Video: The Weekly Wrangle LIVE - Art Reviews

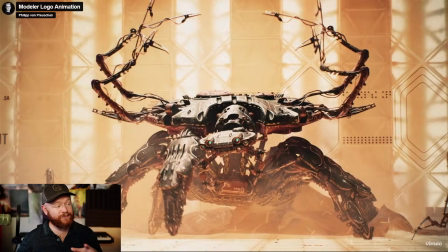So it's, that's another thing in your animations as well, is you don't always want to have this smooth tangent for everything. Sometimes you want this kind of, janky, kind of stuttered animation in a way, and that's exactly what these arms do.
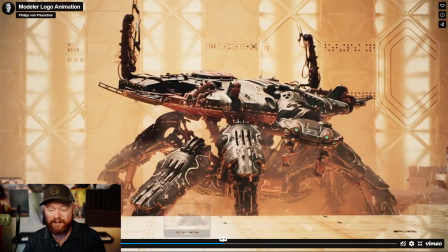It makes it feel more mechanical, makes it a bit more dramatic as well.
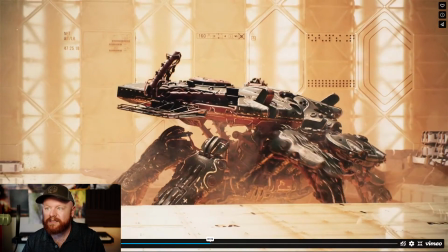So let's take a look at this. Yeah, it kind of like swings over.
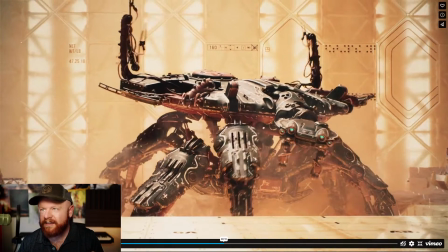It's kind of like almost clanking a little bit. I can imagine that. All these different wires, like these wires too.
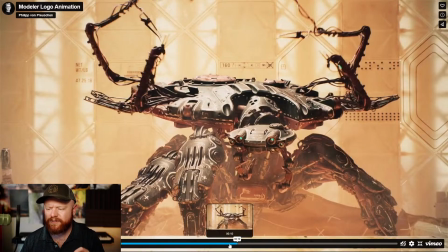Look at how those wires
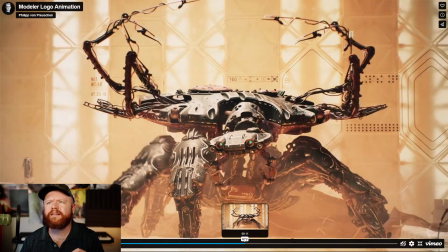just extend, and then, yeah, just really great stuff here.
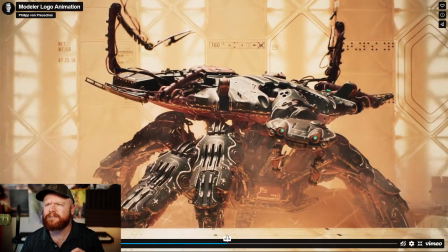I'm not sure if that's using vellum or what that is doing. Could just be rigged that way too.
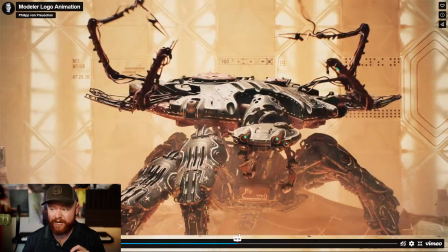But yeah, really impressive stuff.
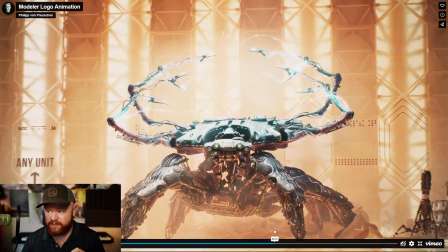I mean, this is, I'd say, top-notch modeling, rigging, animation. It looks really awesome. And again, what a cool logo intro here for Modeler.
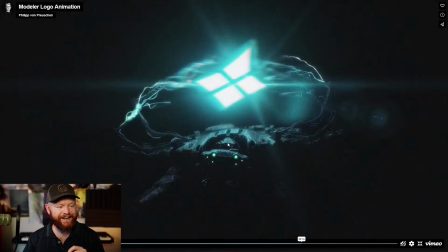Like, wow. Also, look at this moment right here where we have these eyes, like it's like a little spider beetle, and it really just it makes it even cooler when the lights go out again.
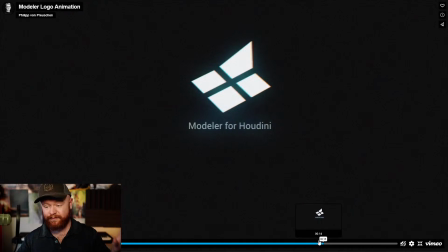So anyway, I could spend a lot of time geeking out on all of this. There's so many layers of complexity and things that are going on
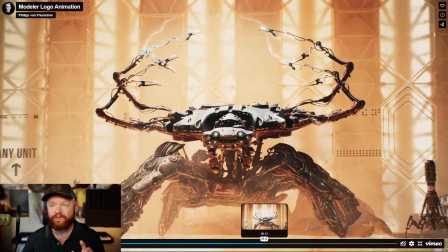that this is definitely, I think, a great render to learn from. So many good things happening right here.
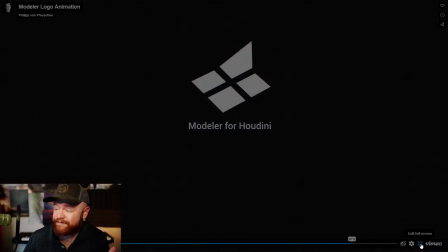So all in all, really fantastic and well done here, Philip.
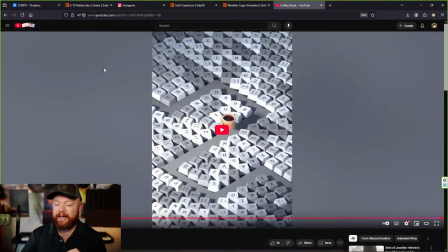Okay, there's one more I want to go through. And this one's a little less complex, but it caught my eye because I thought it was really cool. This one's called Coffee Break.
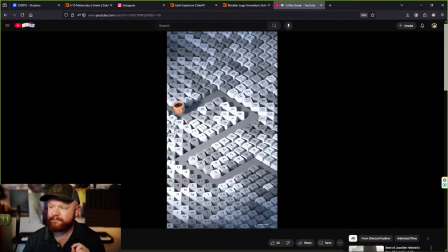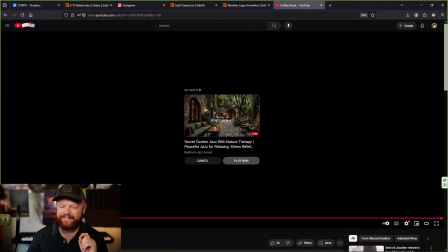So we got that little dude. There he goes. There it is.
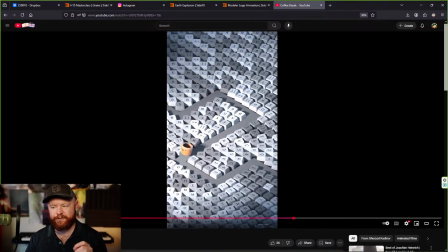Now, one of the reasons why I love this is because this is a really great orientations experiment, and we actually do this exact thing in Houdini Principles.
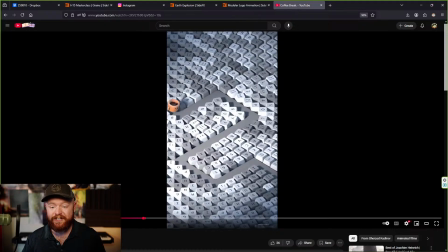So if you go to the Houdini Principles course page at CG Forge and you go to the quaternions and matrices chapter, we have an exercise that's like this where you have a distance-based look at happening using quaternions.
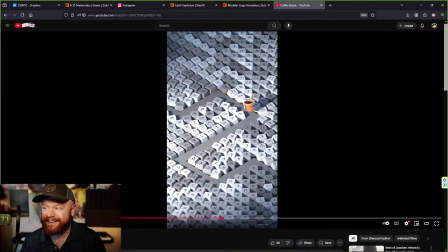And I just like the idea of a little coffee dude just running through a maze, and then everyone stops for the coffee. It just has a bit of a personality to it. Like, we're all hanging out, and then all of a sudden, someone enters the room, and everyone just stares.
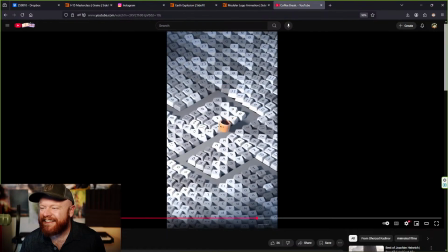Which is kind of fun. So even if you don't have... And that's actually something cool to recognize about that, because even if you have a scene, and let's say that you don't have like any main characters, but you still want to give it personality and life,
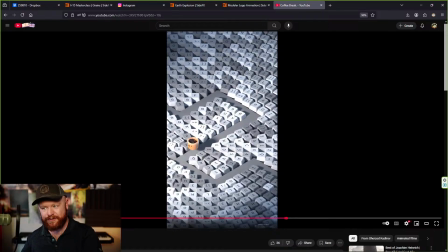you can do that with animation. It doesn't always have to be a character, and it doesn't always have to be, you know, something that, is like a character in order to have personality.
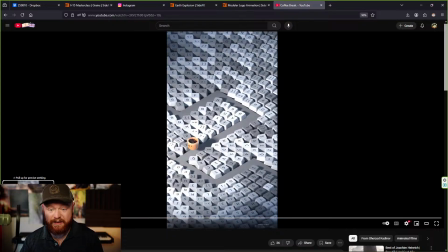And that's exactly what's happening with the keyboard icons here, or the keyboard, things. So one thing I'm curious about is it looks like all of these keyboard buttons have enough space to rotate.
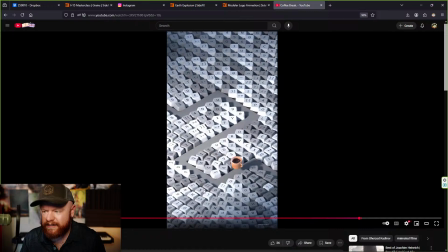So if they do rotate, they're not going to be intersecting with each other. That's one thing that I was curious about. But yeah, it looks like we're doing pretty good with that. And anyway, really cool.